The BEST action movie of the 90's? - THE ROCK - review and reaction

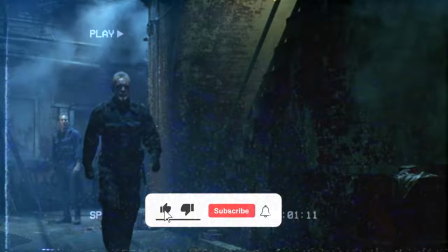Annoyed that he's losing so many men, General Hummel gets desperate and decides to draw Mason and Stanley out of hiding by threatening a hostage.
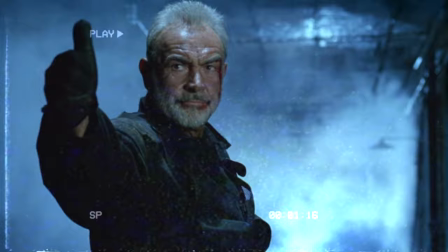So Mason decides to confront Hummel himself, allowing Stanley time to find the other rockets and disable them.
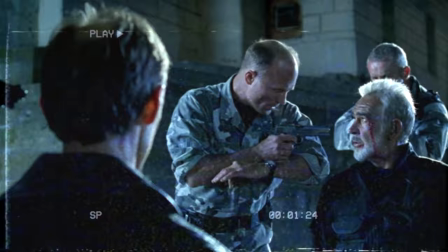And it's here that we get what I think is the best part of the movie, where two great Great actors, Sean Connery and Ed Harris, get to go toe to toe with one another.
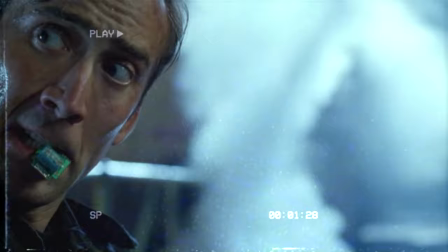Unfortunately, this scene is cut short as Stanley is caught by two marines who really wanted to act out the kissing scene from the first Spider-Man movie.
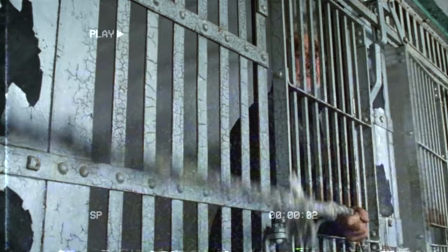After being captured, Stanley and Mason are put in prison cells. But like the rest of us, there's only so much of Nick Cage that Mason can stand.
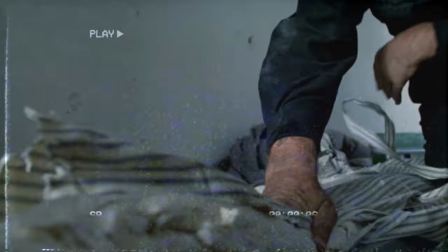So, he quickly escapes. How? By making a rope out of old mattresses.
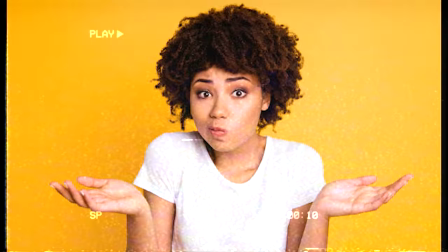Now you may be asking yourself, why are there mattresses in a prison that closed decades ago?
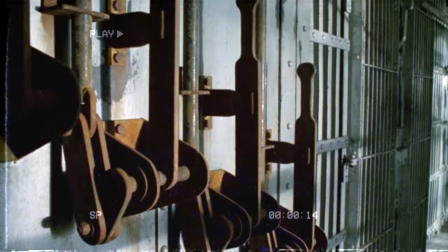Well, I'm not sure. But I think the bigger question is, why is it this easy to escape from prison?
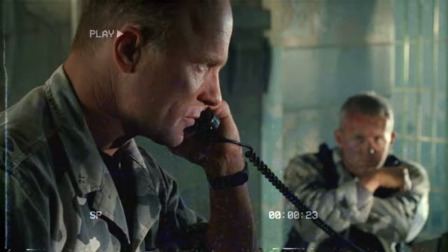Barely an inconvenience. General Hummel now finds himself in a sticky situation. The deadline for the government to pay is just minutes away.
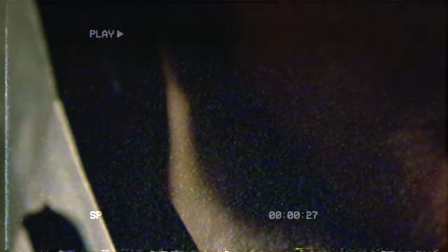And once it becomes clear that the government will not pay them, he gives the okay to launch one of the rockets into the city.
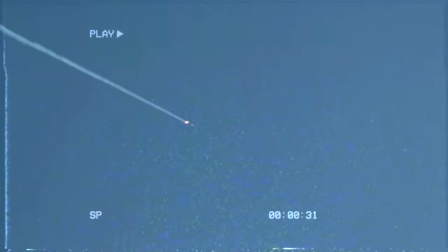But at the last moment, the general causes the rocket to change course and splash down into the ocean.
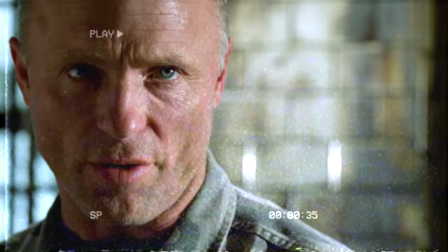Angry at the General's change of heart, the remaining soldiers confront him about what's happened.
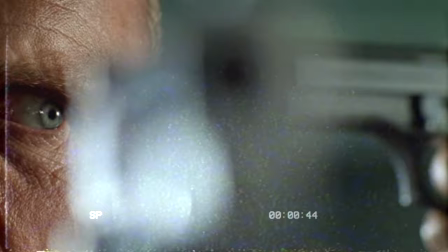It doesn't take long for this confrontation to become a mutiny, which quickly turns into a Mexican standoff.
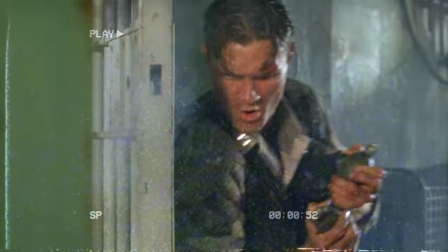Eventually, bullets do start to fly, and General Hummel is mortally wounded. But before he dies, he tells Stanley where the last rocket is.
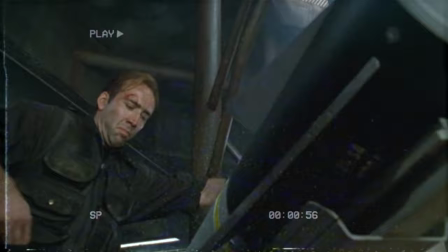And as Mason holds the rest of the Marines off with a machine gun, Stanley takes off to the lighthouse.
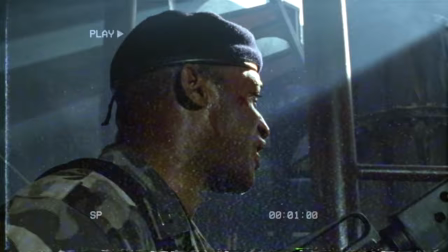As Stanley begins to work on the final rocket, he's stopped by the Candyman who explains why he hates Charmin toilet paper.
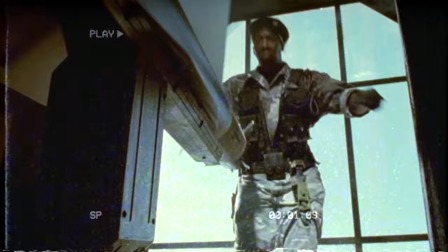And then he threatens Stanley with a large knife. But Stanley has the greatest weapon of all, a pun.
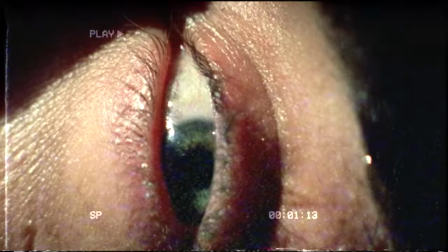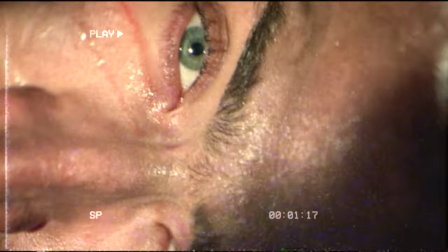With all of the soldiers gone and the rockets disabled, Stanley quickly makes his way to the signal point so that he can call off the attack from the Air Force.
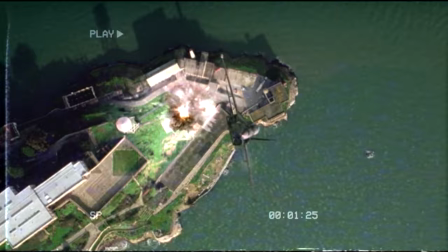And luckily, the pilots do see him before they fire all of their thermite missiles and the day is saved.
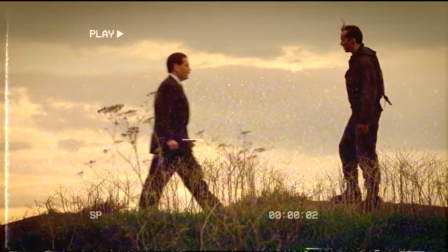And that's it. The movie's over. And when it's all said and done, the movie that we get is Michael Bay's best.
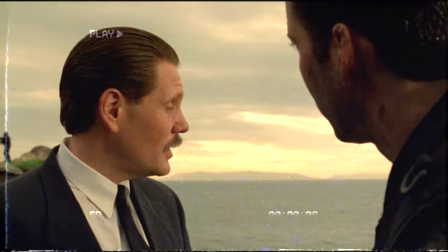With a solid cast that knows how to act without being too over the top, a script that isn't too bloated,
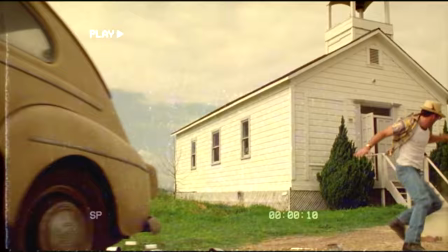and just enough of Michael Bay's directing style to make the movie interesting without getting in the way.
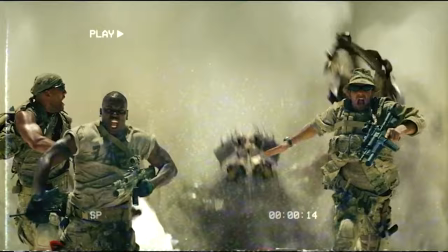And that really is the biggest detriment to any of Michael Bay's movies. Michael Bay himself.
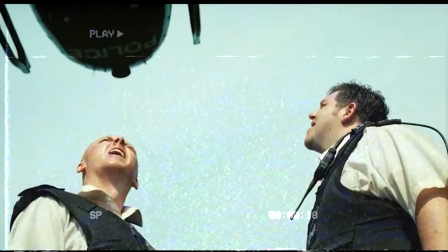So much so that his style has essentially turned into a parody of what not to do when making an action movie.
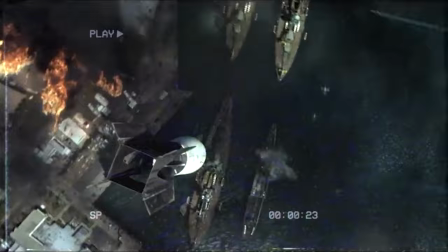Just for a moment, let's compare a scene from this movie to a scene from some of his later work.
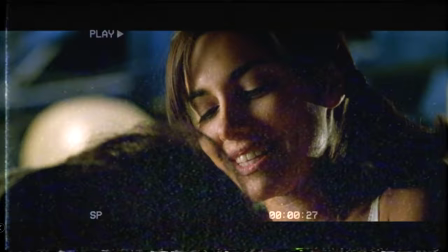Take this moment for example. Stanley and Carla are having an intimate moment on top of a roof,
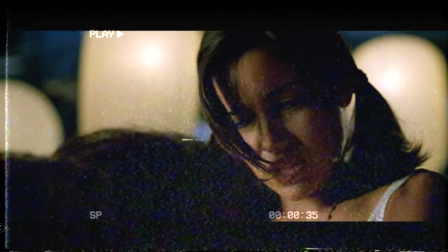which is established by a quick trucking shot to the right and quickly cuts to medium over-the-shoulder shots to capture their conversation.
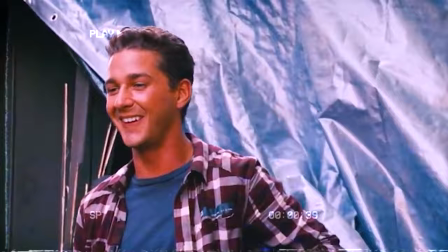It's a nice, uncomplicated way to capture all that you need in the moment. Now, contrast to this with this moment from Transformers 2.
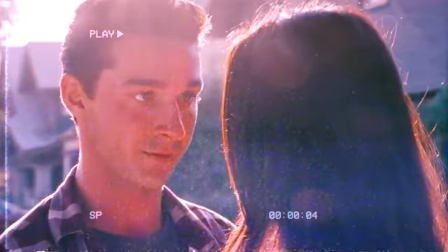Sam, played by Shia LaBeouf, and Michaela, played by Megan Fox, are also having a nice moment together.
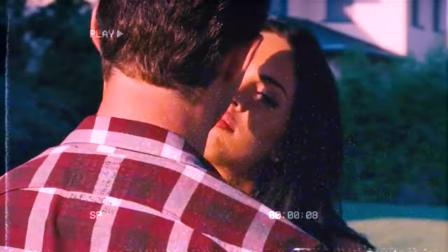But Michael May can't stop moving the camera. It's just movement for the sake of movement.
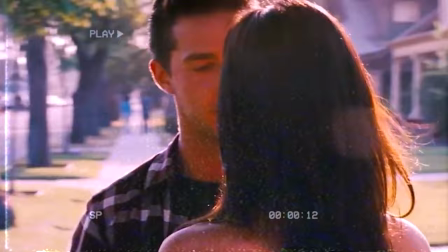And what's worse is the audience is probably too busy fighting off the motion sickness that this scene has induced to pay attention to what's being said by the characters.
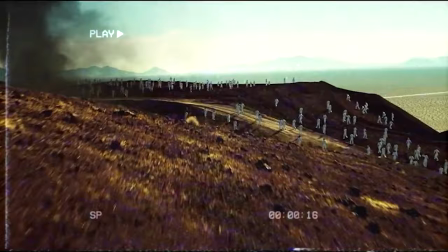I'm throwing up. You're making me throw up.
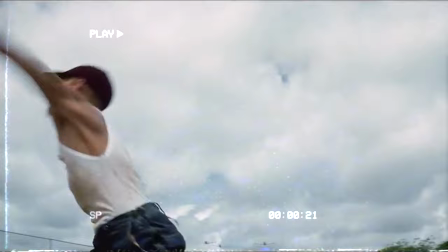Somehow, this man's ability to direct a cohesive sequence has gotten worse over his thirty years of experience, and it's really quite astonishing.
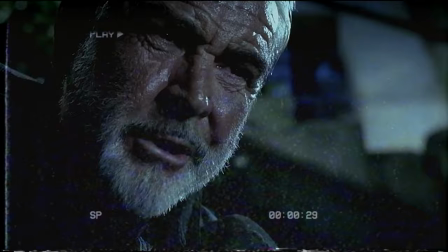Of course, with The Rock, there are still plenty of moments where the movie goes full Michael Bay, but it's not overbearing.
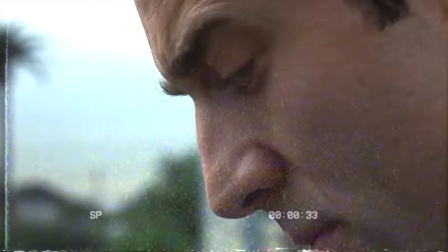And really, all of this just goes to show that a director's restraint can go a long way.
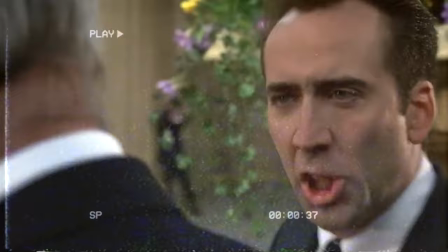Speaking of restraint, Nicolas Cage is also fairly reserved. At least for a Nicolas Cage performance, anyway.
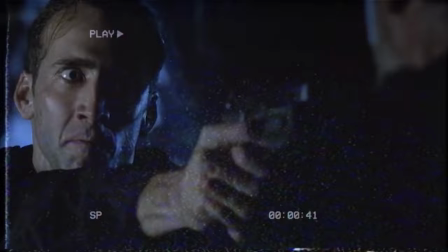What do you say we cut the chit chat? A-hole!
Yes, there are a few times where he goes a little bit wild, but he never goes over the line.
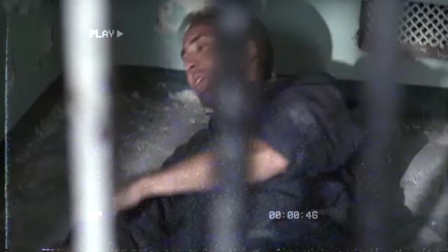And that's why I think this is probably his best action performance of the 90s.